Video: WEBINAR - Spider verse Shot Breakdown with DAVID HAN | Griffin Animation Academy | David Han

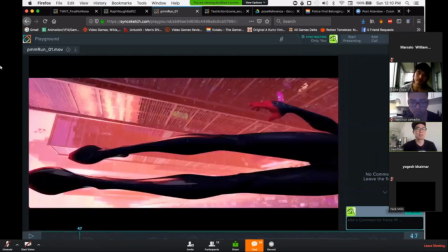4:28 He has these powers and abilities, and he'll show them off because he's just like, he's having fun with it, you know?
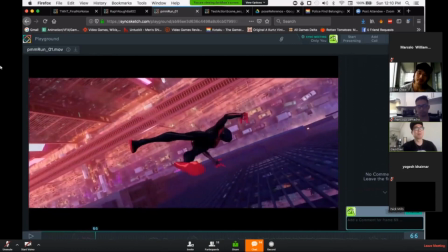4:35 And also, one of the things that Bob wanted for Miles in
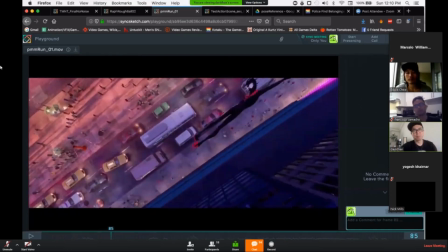4:42 his movement was like some skater sensibilities.
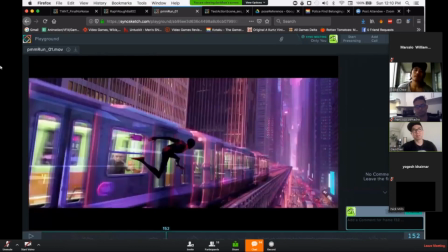4:48 I think because Bob used to be, I don't know if he still does or not, I know he broke his feet when he was skateboarding, but he used to skateboard,
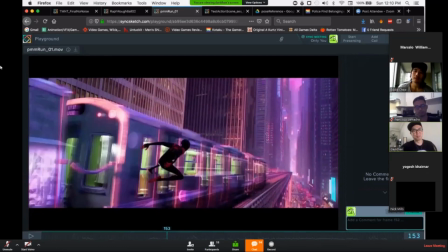4:59 but he wanted to incorporate some of those skaters' abilities into Miles' movement and stuff.
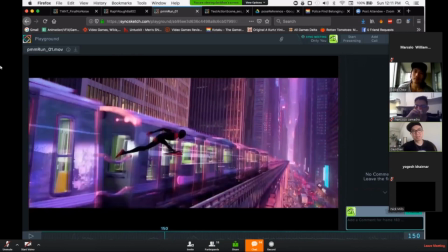5:08 And so, you know, that's where this grind comes from.
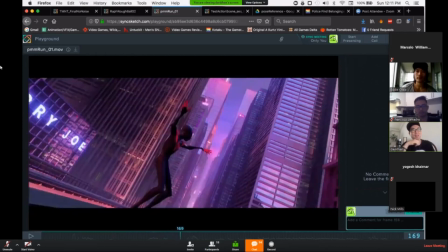5:14 um well first i should say that like when i was looking at reference for this shot i
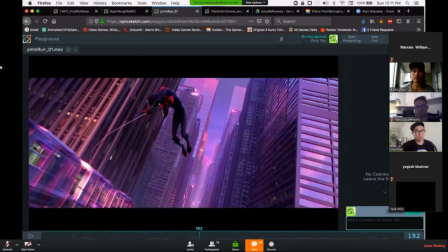5:21 started looking at like skateboarders and stuff like that and then i very quickly realized that miles doesn't have a skateboard so it's kind of hard to reference some of that stuff so i was thinking so
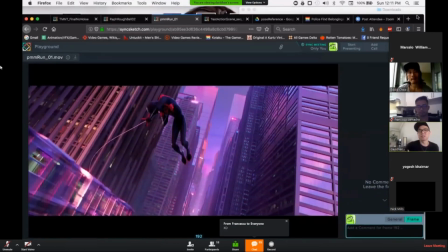5:35 what's the next thing that's like has a similar feel to it but it's not uh uh, not the same as skateboarding.
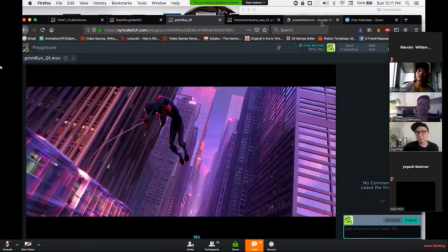5:44 Um, so, brought up a bunch of reference pictures that I had.
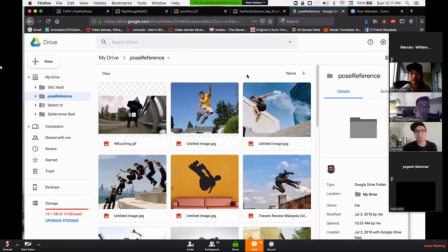5:52 So, before I started animating, I started looking up inline skating, or like, rollerblading.
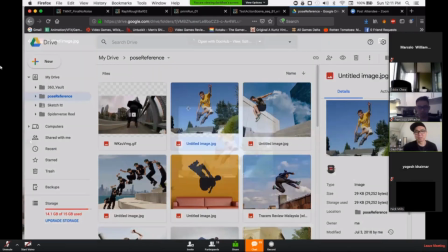5:57 Um, and I found, you know, a couple of pictures, people doing tricks, and this isn't scary,
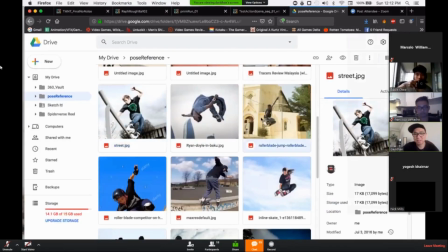6:08 But yeah, people doing grinds, cool little tricks and stuff.
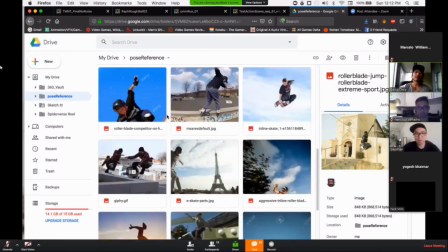6:16 Yeah. Oh, yeah, that's awesome. You'll see specifically this picture.
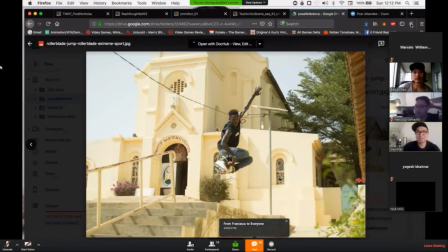6:23 Yeah. I have Miles
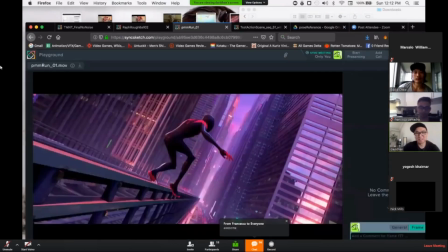6:30 doing that up here. Oh, yeah.
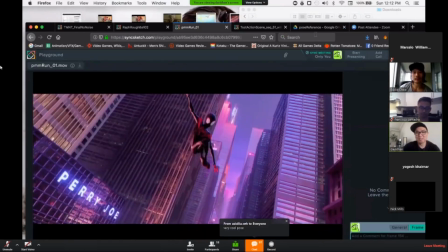6:35 Yeah, same sort of deal.
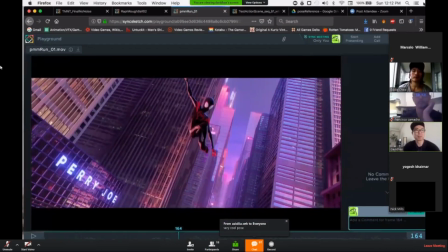6:40 But yeah, I basically just gathered up a bunch of pictures and references of inline skating, because I felt like that was the closest thing to skateboarding without having a skateboard.
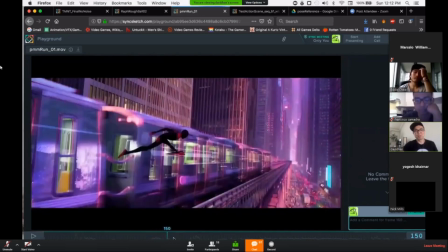6:53 So I basically just tried to get a feel for that and incorporate some of that stuff into his animation, which is where this comes from.
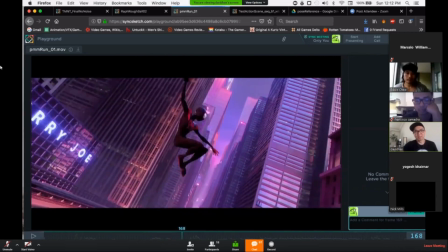7:02 And then the sliding, the grinding.
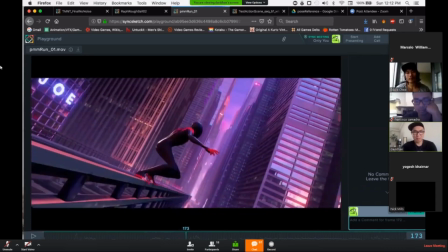7:06 this was uh this step that he does was actually something that bob specifically requested
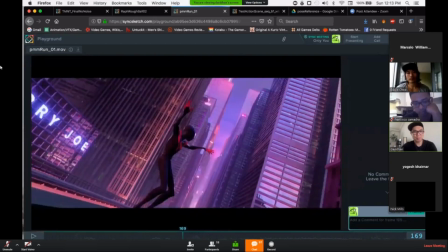7:11 it's called a cross step that's what people do on long boards
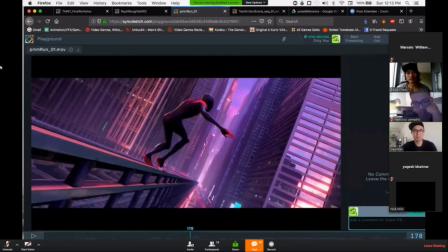7:17 oh don't do like this like little cross step trick
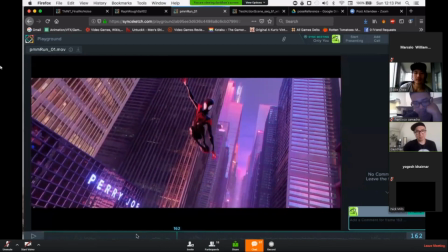7:25 so so yeah and uh you know poses like like
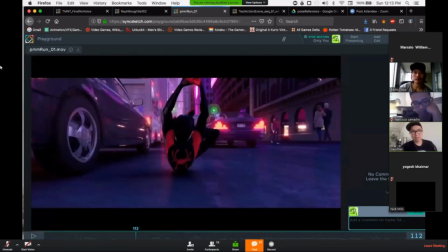7:30 this for example i tried to make it different from like
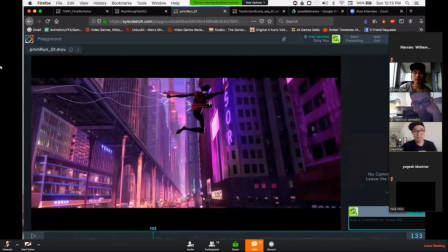7:35 regular spider-man and like he's uh you can't really see it but he's like shooting a web underneath his underneath his foot i
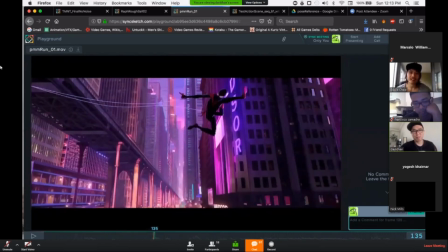7:46 thought that was a pretty fun yeah he's a great pose
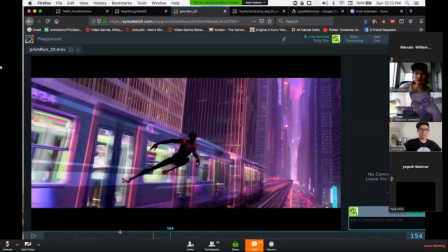7:52 um yeah so it's just like taking in all this expert and
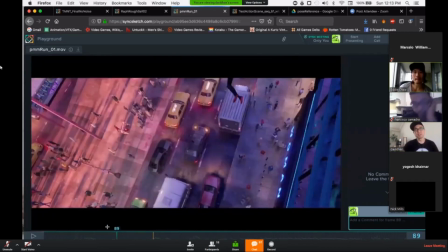7:57 like the directors are giving him on how he should be and
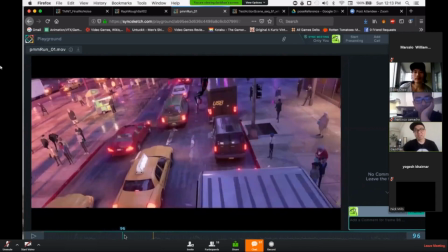8:03 you know thinking about it uh i did
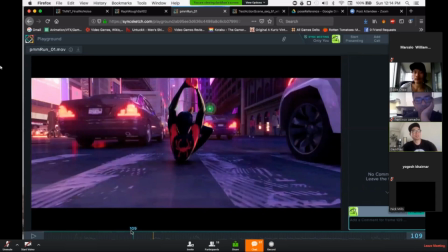8:08 like i was saying before like i told you guys i was like i spent a lot of time just daydreaming and just trying to visualize the shot um so like for this shot in particular i
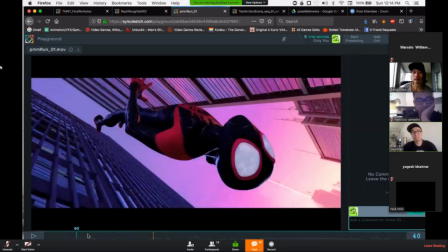8:19 remember literally just sitting at my desk the entire day
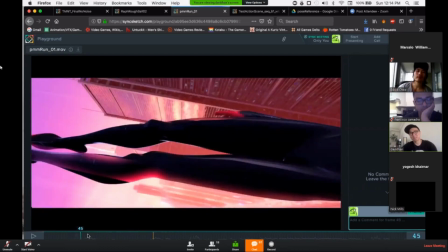8:24 I didn't set a single keyframe. I just sat and thought for the entire day, drew some thumbnails, thought some more.